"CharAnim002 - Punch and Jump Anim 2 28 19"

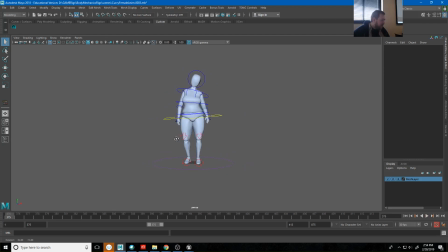(4:09)
So as it is right now, we had sort of that well, I haven't re-exported this,
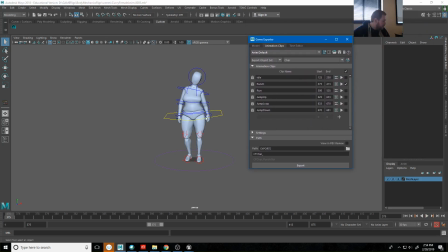(4:14)
but I've gone ahead and pasted in my idle pose to the beginning and the end of this.
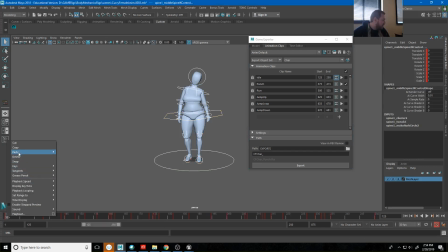(4:21)
So if I go to my idle, if I just selected all my keys here, right click, copy, and then go to my punch animation, paste, and then I'll paste them at the end too.
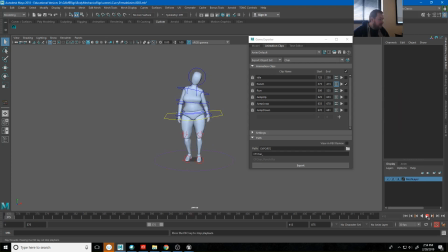(4:38)
Then I get kind of that same animation, but it's kind of fast in the middle. Now the reason it's fast in the middle is because I also pasted tangent information when I pasted those keys. And so if I go look at this in the graph editor, my tangents on this are going to look pretty wrong.
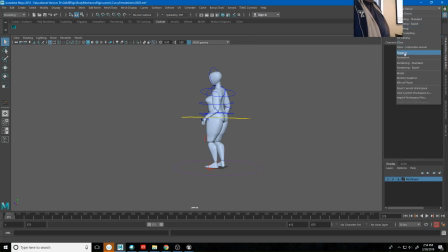(4:57)
Animation,
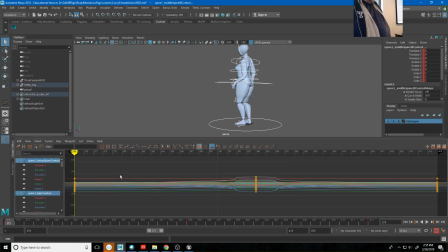(5:00)
select all of this, frame this up. You can see it's very sharp on the tangents, right? So I'm just going to hit auto tangent for that, just to kind of ease it in a little bit. And so now that's my punch animation. Now,
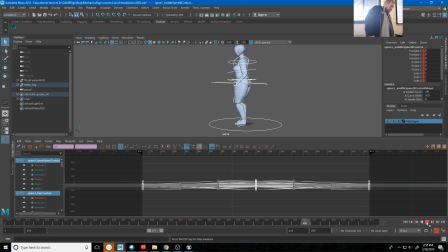right now my punch animation starts on frame 375, but the impact doesn't happen until 394, right? That's almost 20 frames.
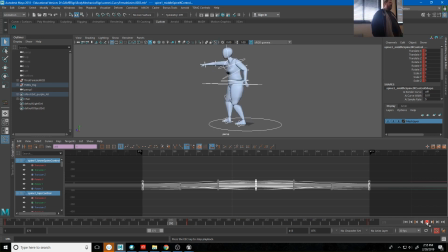(5:34)
That's 2/3 of a second for that impact to land after the punch animation is triggered. And so if you've ever played a game that had that kind of lag, it's just very unfulfilling. Like, it doesn't feel like what you are doing is making impact on the character.
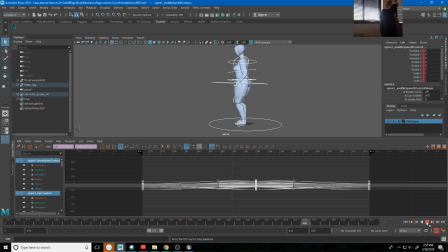(5:53)
And it can be a little frustrating as an animator to realize that if you're doing it right, the player isn't even paying attention to your animations, right? They become, the player or the character just becomes an extension of them, right? So what we're trying to do is make this feel as reactive as possible.
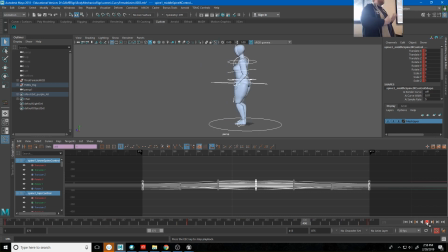(6:14)
And so to do that, I want my punch to land relatively fast. Like, I'm going to have my punch land in under 10 frames. So from my start pose to the actual contact of the punch, I'll go ahead and select that.
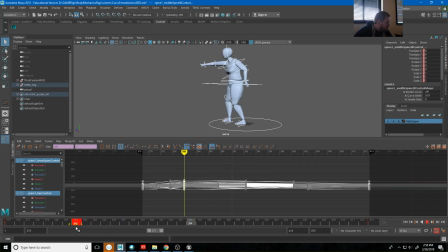(6:31)
I'll move this back to, let's try 283. Let's see what that looks like. I could probably even go a little faster.
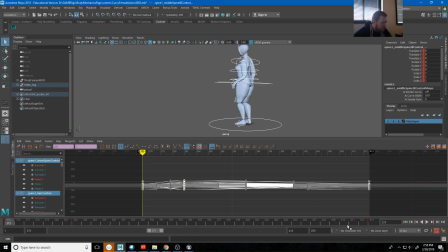Now, let's go ahead and leave it at 283. And so that means my punch is happening now in 8 frames. That's really fast at 30 frames per second, right?
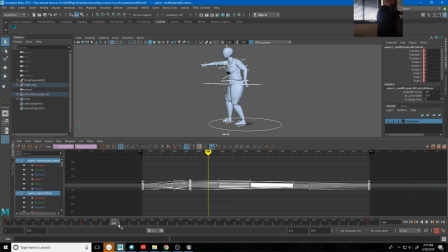(7:07)
And so when I click now, that's going to feel a little bit more reactive. But the problem with that is I just told you to break sort of all of the rules that I've been giving you up to this point in terms of animation, right? You remember in the principles of animation, we talked about anticipation, right?
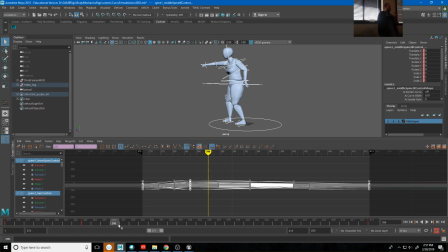(7:24)
And the way most people think of anticipation is sort of the reverse of the action that you're going to anticipate, right? So if my character were going to punch forward, that means before they punch forward, they have to like rear up or like pull back and then punch forward, right?
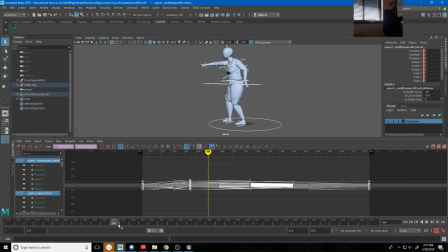(7:42)
But that takes up extra time. So if you hit that play, for my character to anticipate back and then punch forward may take up a whole second, right? I want it to feel quick, right? And again, like most people think of an anticipation as an action that goes in the opposite direction.
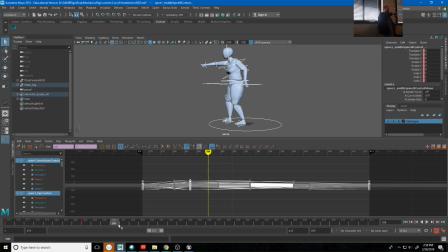(8:00)
So if my bottle were going to go flying up into the air, it would anticipate down first and then shoot up, right? And this is an example where you can learn that anticipation can actually just be an element of a breakdown, right?
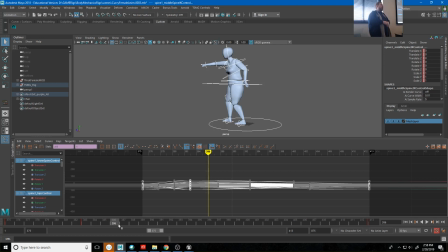(8:17)
So for us to know that my character is going to punch, all I really need to be able to see is the arm pulled back, right? So what I'm going to do is I'm going to progress my character forward while they're pulling their arm back.
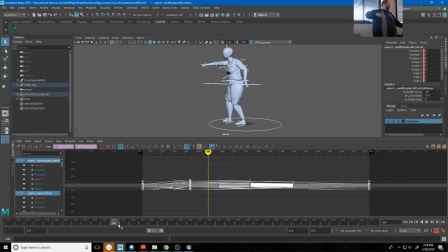(8:32)
So I'm going to anticipate in the middle of this step forward and then follow through on the punch. So let me show you kind of what I'm talking about. First, I'm going to make this punch pose better because this punch pose is terrible.
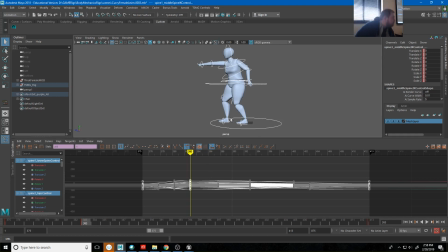(8:49)
In fact, this punch pose is inaccurate. I just wanted to step her forward a little bit and punch, but if you've ever tried to punch something, you'll realize naturally you step forward with the opposite foot that you're going to punch with.
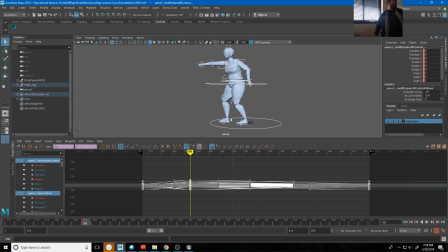(9:04)
And the reason for that is because you're trying to get as much angular momentum in your torso, right? You're trying to twist your torso and like get that torque motion in your chest in order for that punch to have more impact.
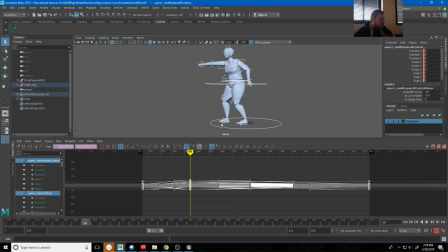(9:21)
So I'm actually going to step with her other foot forward instead. So I'll go ahead and just put this foot back where it belongs, back here, step her forward, and I'm just trying to get the impact pose right now.
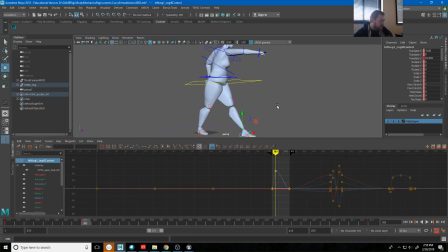(9:38)
So this is where that push it till you break it concept comes in.
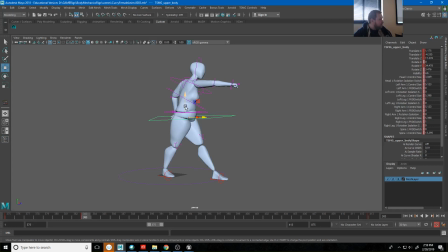(9:43)
You're going to feel like maybe that's enough. Well, before you just commit to it, go ahead and push it further. Like what happens if I push her even further forward, right? What if I lean her into this? What if I really get her reaching for this punch? Now, that's feeling a little bit better.
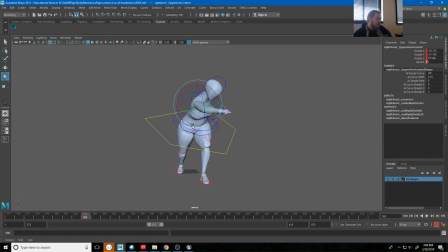(10:01)
Of course, her arm's off, but I can fix that. All right, that feels a little bit more like a more intense punch. One of the things to watch out for this is like sometimes if you're not paying attention to your grid, you'll have your character like punching off to the wrong side. Sometimes I'll create a quick polygon cylinder,
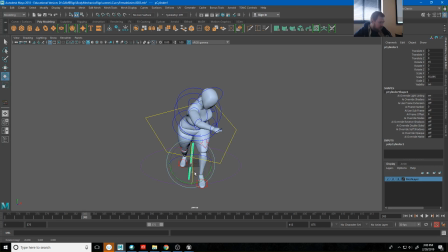(10:22)
scale that up really big, hold down J, rotate it, just so I can kind of see the direction of forward and back. And this just kind of gives me an indicator of which direction she should be punching in.
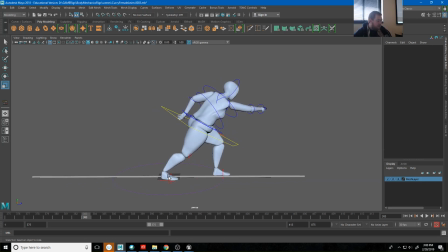(10:45)
So I'm going to make her, I'm going to kind of work off of this pose. But again, like just try pushing it a little further. What happens if I push her even further? Like, can I keep pushing this? Does it get better or does it get worse?
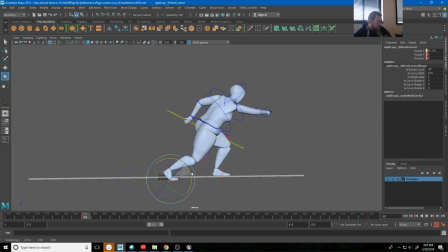(11:01)
Right? And so if I push her really far into this, I'm going to move her foot inward just a little bit and move her weight. Yeah, her weight's over that foot, that's fine.
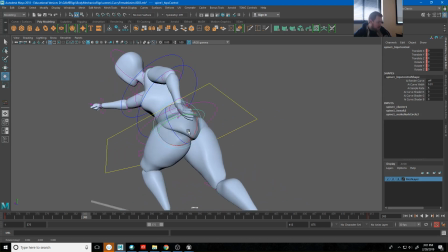(11:18)
I'll go ahead and twist her hips just a little bit to account for that leg going forward.
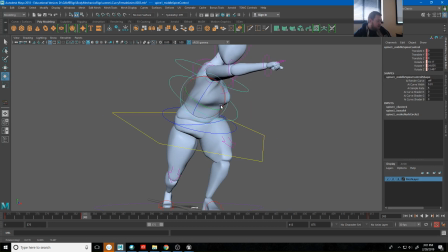(11:26)
I'll try to get some of this twist out of her torso. That's good.
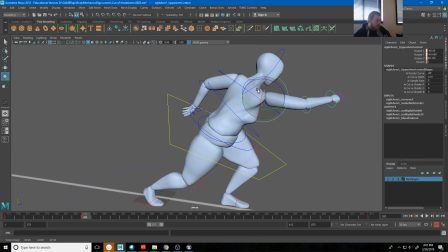(11:33)
And a little bit of it out of this arm.
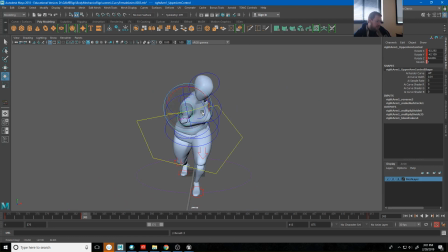(11:41)
And so that's just feeling a little bit better now in terms of a punch.
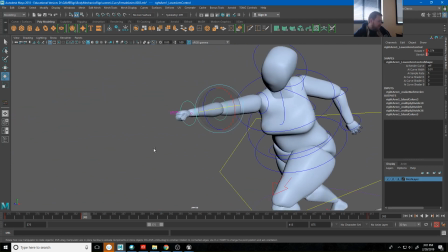(11:48)
Again, like I'm not going to take anything for granted from that terrible pose I started with.
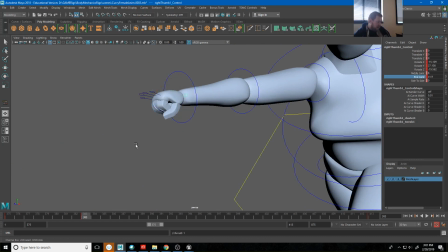(11:54)
I'm going to also rework her fist and anything else that may need some work just to feel a little bit better.
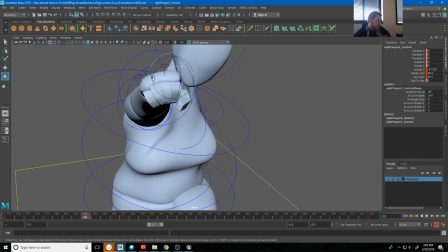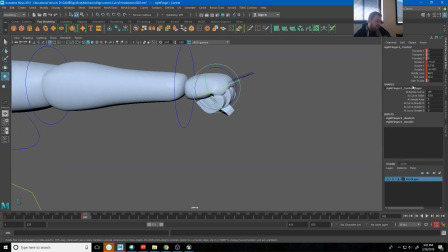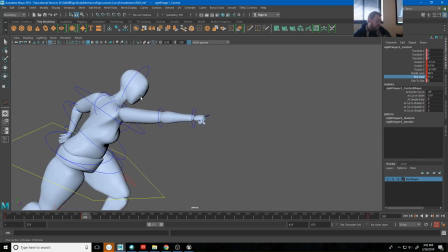(12:17)
There we go.
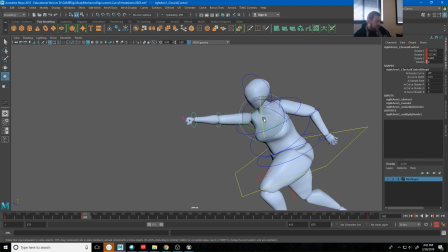(12:21)
Remember line of action, contrapposto, silhouette.